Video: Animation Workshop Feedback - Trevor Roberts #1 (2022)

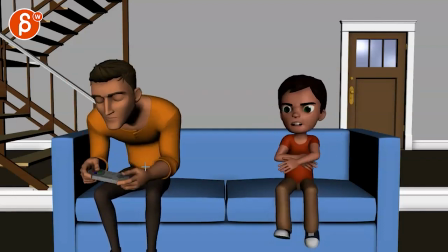very separate moves in terms of what the shoulders are doing which are very strong i know this is like a reaction but it gets a bit poppy
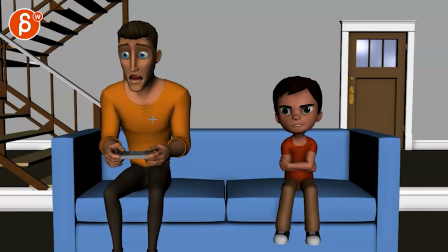in terms of what that elbow is doing what those arms are doing and then this gets a bit strong and how quickly that chest comes to
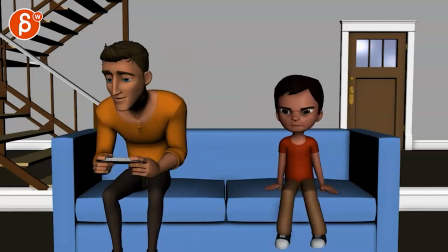a rest because it's not extremely cartoony so when you have those mechanics in there it gives it a bit of a harsh feel but
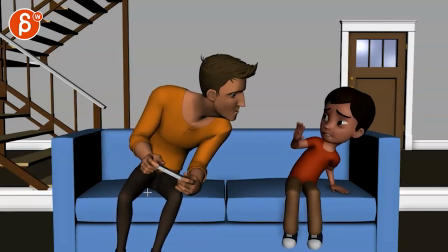the main thing i'm seeing is that like here is he still playing while he says this
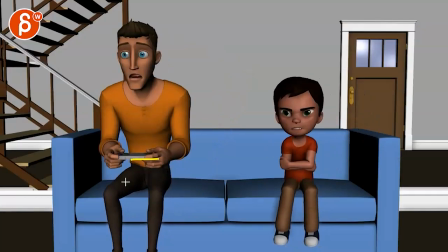is that the idea versus wait a minute and then maybe you can
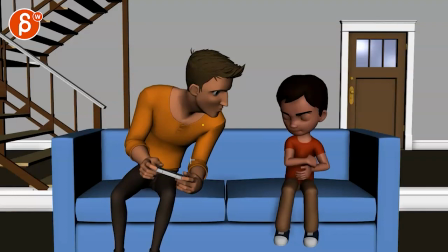do this where he might watch out for the silhouette too it's a bit of a short arm where we could leave this and then that could hold on to the controller while his arm is out here on that kind of reinforcing that lean like wait a minute i'm going to stop playing to
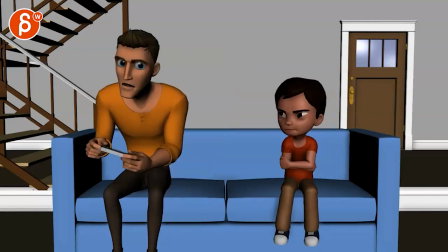tell you that you're the one that is not correct here and so on and so on um that's the other things i feel like we're stuck in this constraint
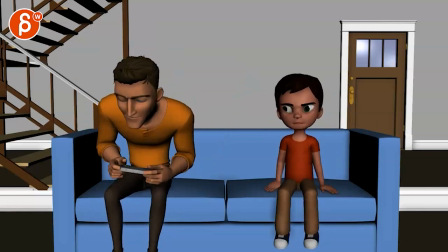of holding that prop all the time where i like that you have some changes so it's he's not always stuck in this
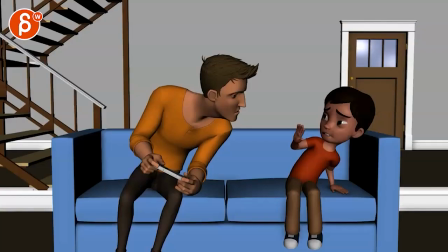but it just feels like we could push what he's doing with his arms and silhouette
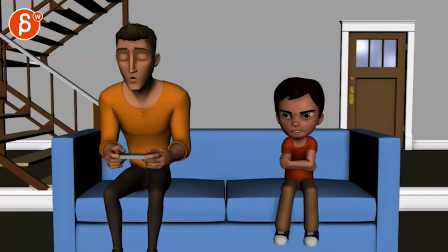wise and just body language wise a bit more and i think this is a bit too relaxed he gets very sleepy in his facial poses it
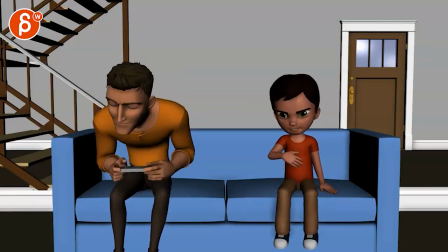gets a bit better through there he gets more um concentrated and
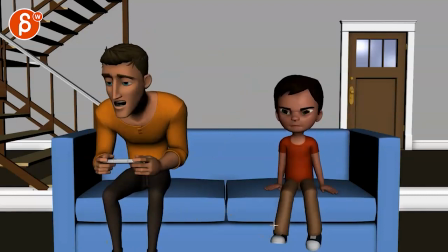then for the kid getting broader notes but there's something really wobbly in his thighs and even the pelvis where I feel like they're really it's like he is holding himself up in the air so that the butt is not touching the couch and now he's just wobbling things around
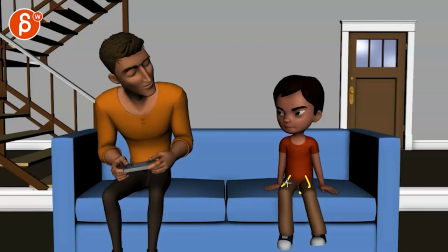that's mainly what I'm seeing here in this area and this feels getting very straight very IK which I know what legs are but you know all that path and you can see how this is moving and sliding over while the orientation of the foot is the same it's very like the arcs need
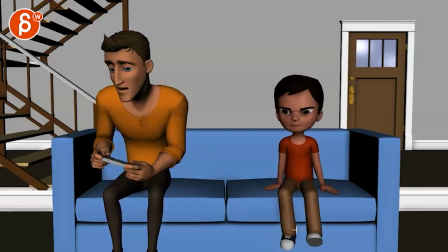to be worked on a bit more if you want to do something fidgety at the same time it could just be simplified where he just kind of kicks his legs in and out and maybe bring that foot out this way so we have a bit of a nicer silhouette then and the foot
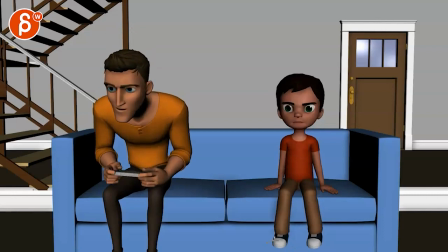aligned with the shin there then as you go into this careful when we have and a lot of rigs have that where like the
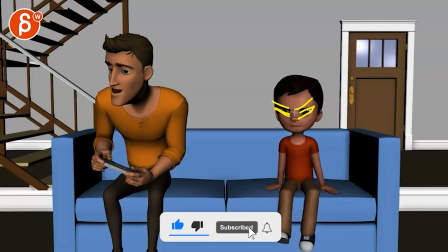the lids are aligned like this just like the eyebrows where everything turns into this and we can hold on let me just delete this here and i think we
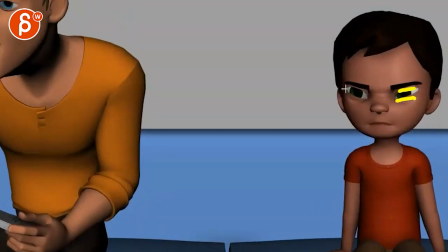can counter those eyes a bit so that the lids are a bit straighter and you do the angriness just through the brows i think we are a bit high with the lower lids there same
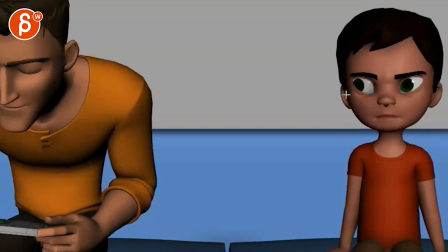thing here see for me the lids come out come in this way versus from there so watch out you might have to rotate those eye sockets around
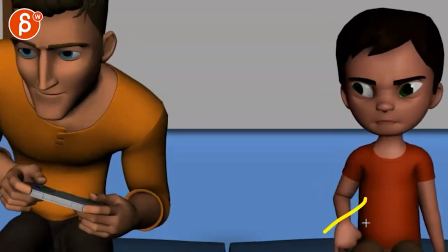speaking of ik you got some intersections here but this feels very ik because the path is very straight there in terms of what the arms are
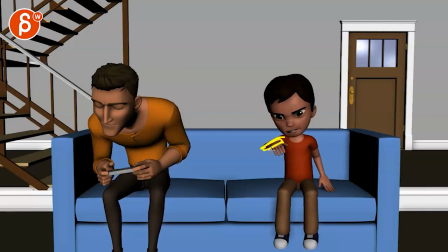doing same thing here it goes through there and it feels like a the silhouette's a bit wonky with forearm upper arm or the left the wrist kind of broken
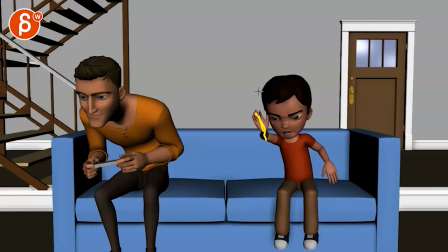for how much it's delayed through there and especially here broken get a tangent through there you could have a cleaner wider arc for a nicer silhouette but this feels all kind of broken through there where i bring that elbow lower and
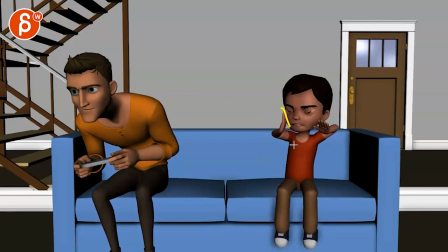then it almost feels like it's his hand is pushing his face around i'm
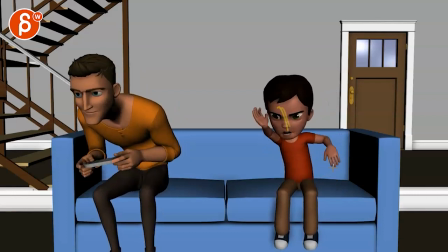not quite sure there and then same thing with with the other arm like as you go up it gets very straight pathwise and straight pathways up there muddy silhouette because if you just hit seven in your uh in your mind without any background there just just be like this kind of sticks out
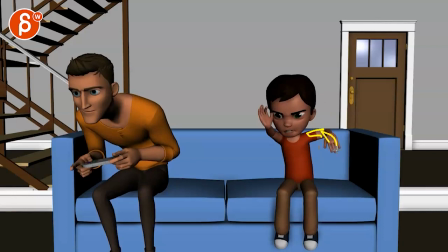there versus this gives us a better idea this for sure again a bit of a broken feel the wrist right through there just quick and then you have very default
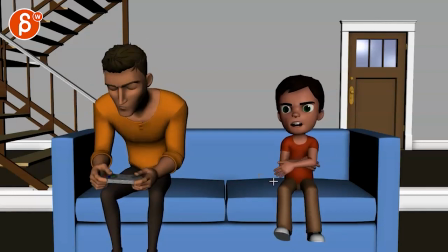looking fingers in terms of the spacing i guess it's not really an appealing hand pose where they could be either more tight or
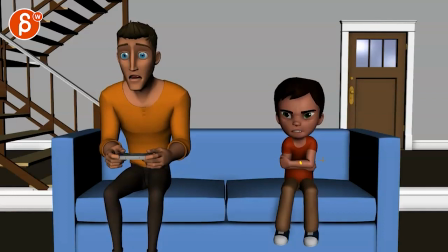more relaxed depending on emotion there it's okay here i don't mind that gripping the other thing that happens is that when he is like yeah, you know what? Donkey Kong sucks. He could turn around and be more like, I want to talk to you. And then that way we have a change in posture. We get more of the C curve and reverse.
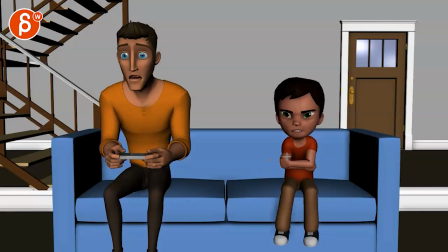We can just be more aware of that line of action and everything play to camera. This guy's a bit three quarter that helps. It just, the silhouette gets a bit wonky in the shapes.
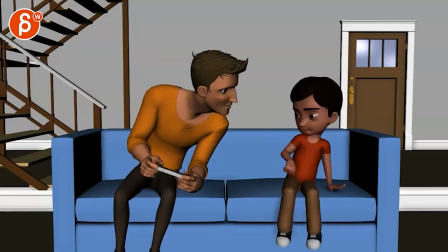And in that way, he goes, you know what? He could turn, right? He could still have his legs, but he could at least turn a little bit. and then whoa and then he could really have uh
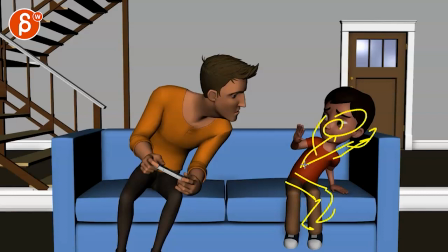you know his legs over and be like oh like and hold on to this like don't don't yell at me type of thing because if you look at what the legs are doing see that there's just basically stuck in that forward pose and
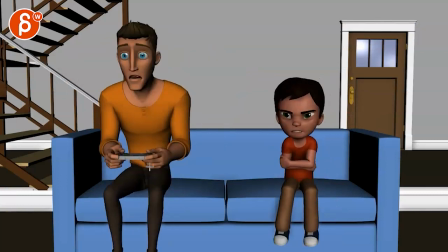i think we can then also play up how he's bigger heavier staying where he is but he still plays with invading the other person's space versus this kid can you know if you make him fidgety it could be
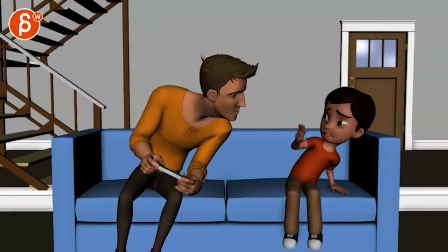fidgety in terms of how he kind of moves around and sits differently and stuff like that versus just going IK legs with this.
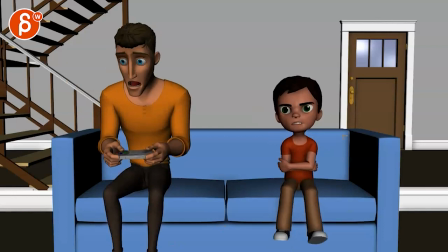But that's my main thing. I feel like there's a lot of IK problems and just general posing that I would revise in terms of how to approach the contrast between an adult and a kid and how to sit and move.
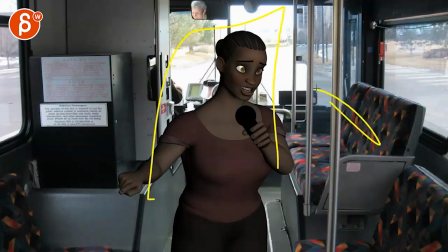This gets into my usual pet peeve of I wouldn't put a character in front of a photo just because it's such a such a
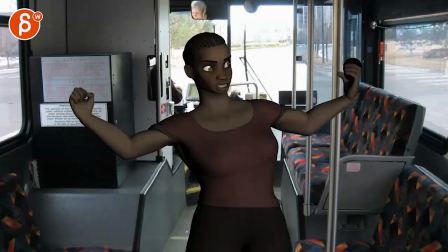style clash of what's going on here in terms of what she's doing let's go back here put some
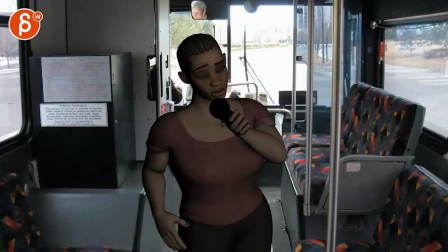volume back let's see here to here hold on where's the sound
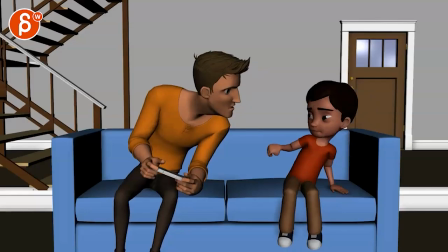my sound is gone I don't know what I just did that's strange that's okay we can watch it without the sound oh because I accidentally hit
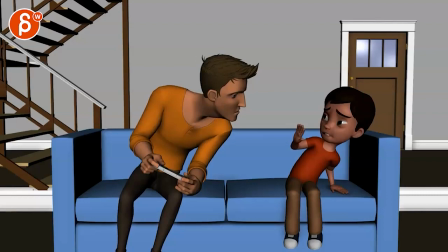the speed change
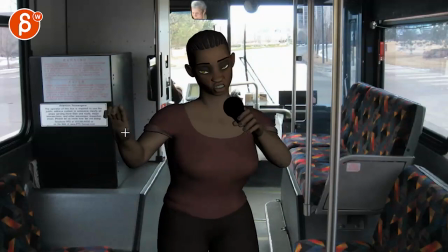there's some moves where like this really pops down it gets a bit fast in how the arm moves and how it comes to a sudden stop
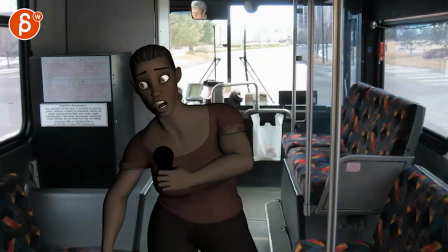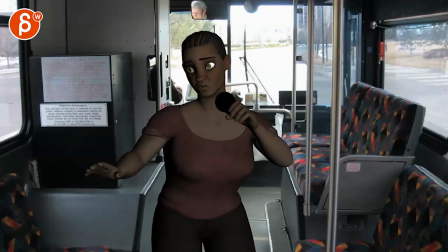okay I just wanted to double check if I need anything for the side I'm just going to look at it in terms of animation
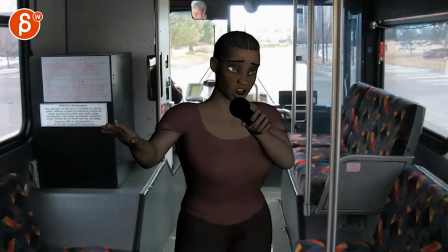now even like that flip up feels a bit fast and then watch out it gets a bit it gets a bit oh with like the upper body and head i know she has an extra rotation there but there's something where everything kind of moves as one there and this feels
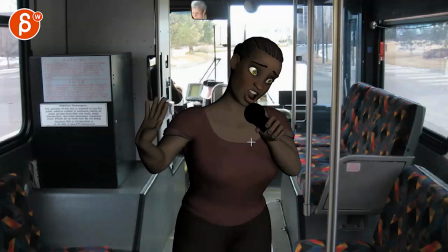really broken how that hand holds the mic this would be rotated in to hold the mic uh i would love to see any type of reference you have for this how you got to that pose so watch out for stuff like that sometimes she feels almost
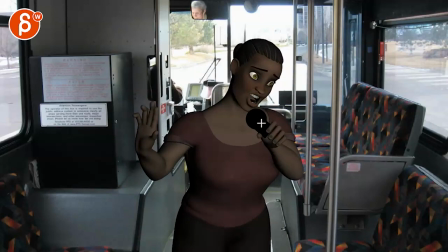off model in terms of how you push the shapes but the main
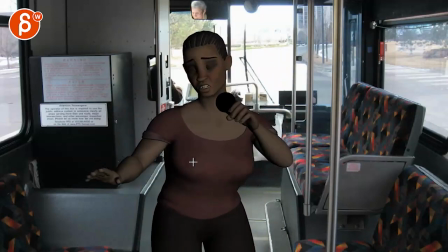thing to me is just the fast movements that feels like timing breaks and then we kind of pop into a moment it's kind of an odd moving hold